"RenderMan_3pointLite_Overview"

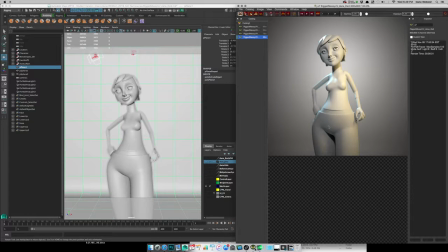And I could do this maybe in post and create my own separate background, but there's something about now that we're using path tracing rendering and bouncing light around the scene, it's a good idea to introduce that light into the scene itself. It definitely influences things.
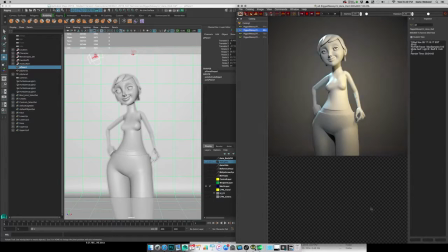So let's see if I do this here, you can see, I press the space bar there. You can see all the lighting. To see if there's a way to actually slow that down. That would be kind of a cool transition. There we go. Sorry about that.
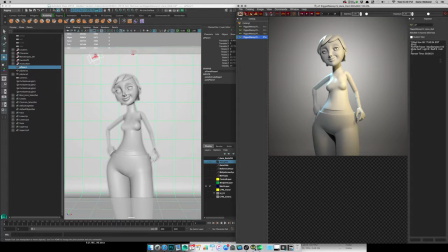All right, so this is the last render. 6 minutes and 31 seconds, not bad. Based on the render settings. So in this tutorial, I'm not going to get too deep down into the RenderMan render settings, but I will cover some of that. So, all right. So this is part 1. I'll just save this. I want you to see.
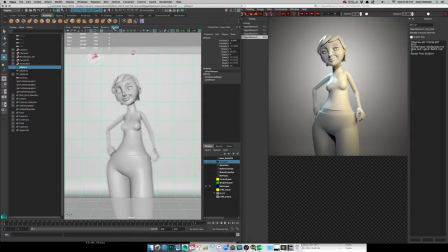I guess the last thing is with this still over here. Let's look at our scene And then part 2, we're going to reconstruct this together.
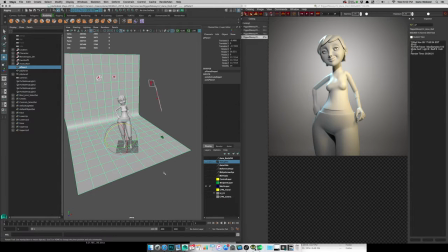All right, so in our perspective view, you can see we have the model kind of posed.
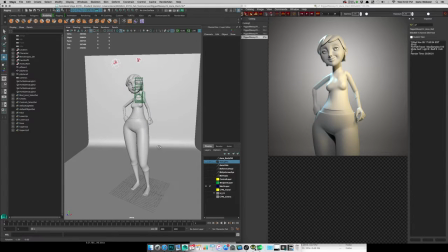And the other thing too is, as I was posing the model, I had a good idea where I wanted to set the camera up. So it's not an accident that our character seems to be looking straight at us, straight at where the camera is. So in a still scene like this, or an animated scene,
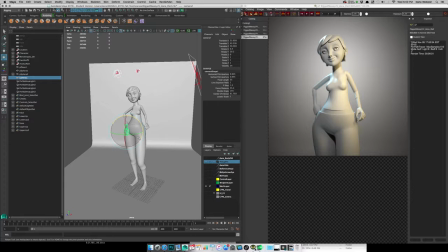it's obviously very important to think about where that camera is going to be at the very beginning, so that you can situate your lights accordingly, right? If my camera's going to be here, that has bearing on me putting this light here in the background, right?
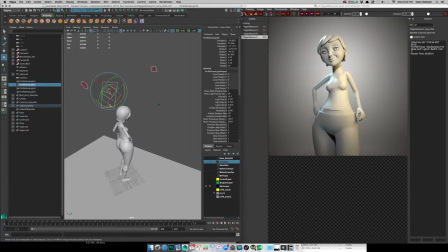So this is just an area light. You can just tweak it if I want a little bit. A little RenderMan icon on there. And I've added barn doors to that one because I didn't want this light to influence the background.
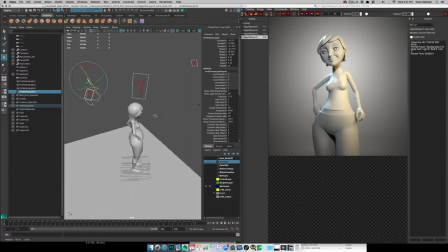That's what this one is for. And I tried to use a variety of shapes to do this.
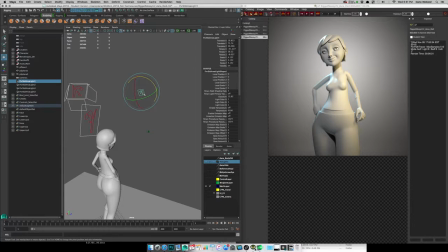And I also have an area light here. That's what I'm calling my key light. And you can see this one off to the side.
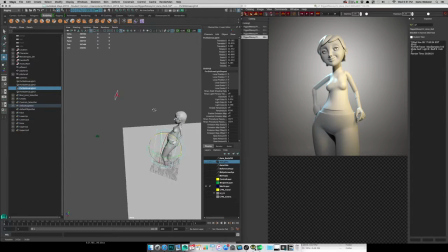This larger one I'm using as a fill. And again, in a traditional sense, it's debatable which one of these is the key and the fill light.
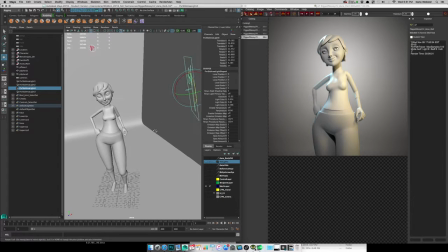And a 3-light
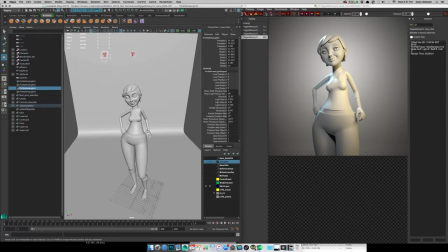setup is just a jumping off point, right? I think it's a great place to figure out what it is that you want to do, but that also can get a little stale as you think about you approaching every lighting scenario that way.
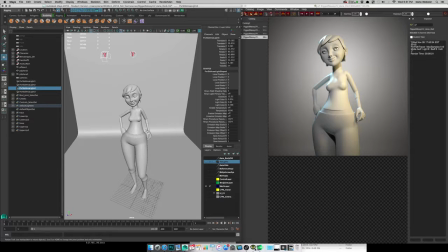So I think it's good to learn the basics of this and get comfortable with it, and then think about how do you want to break the rules. The one thing I'd say is that, and that I see a lot of students do, is they're just used to turning on physical sun and sky. That's fine. It's a quick way to get some lighting, but
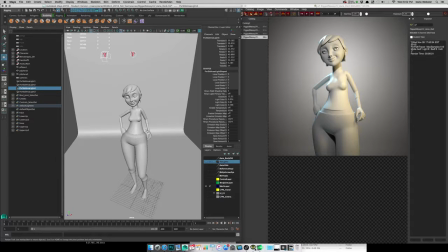it gets a little boring and it doesn't have any atmosphere. And the other thing about it is you're not really sculpting with light. That's the way I think about lighting setups that are more theatrical and focused, is that you're really sculpting.
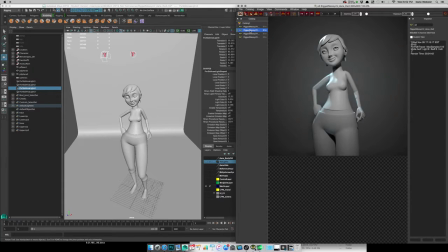And I think that comes across here, right? Where we're starting to show structure. We're using this one to accentuate the rest of the form. It's also creating a silhouette, so it pulls away from the background. We're giving hints of other environmental effects and adding color to the scene with both of those two.
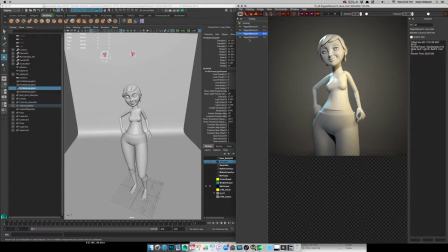You can see I used a blue one here and a warm light. And then this third one here, thinking about background.
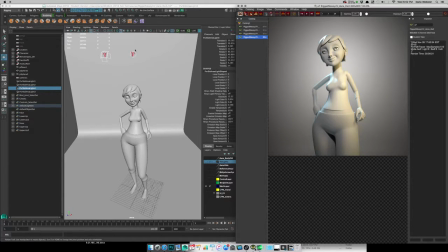And maybe I should put some barn doors on this. Maybe I should just focus it so that it's not lighting all the background, but maybe it's something more focused towards the head. Every time I start rendering, there's all these little tweaks. I did examples before.
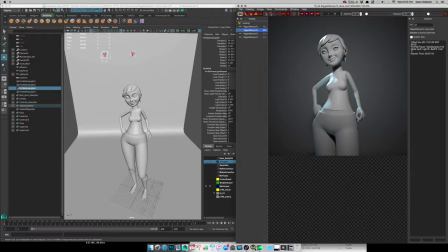You'll notice here in this setup how defined the lips are on that face.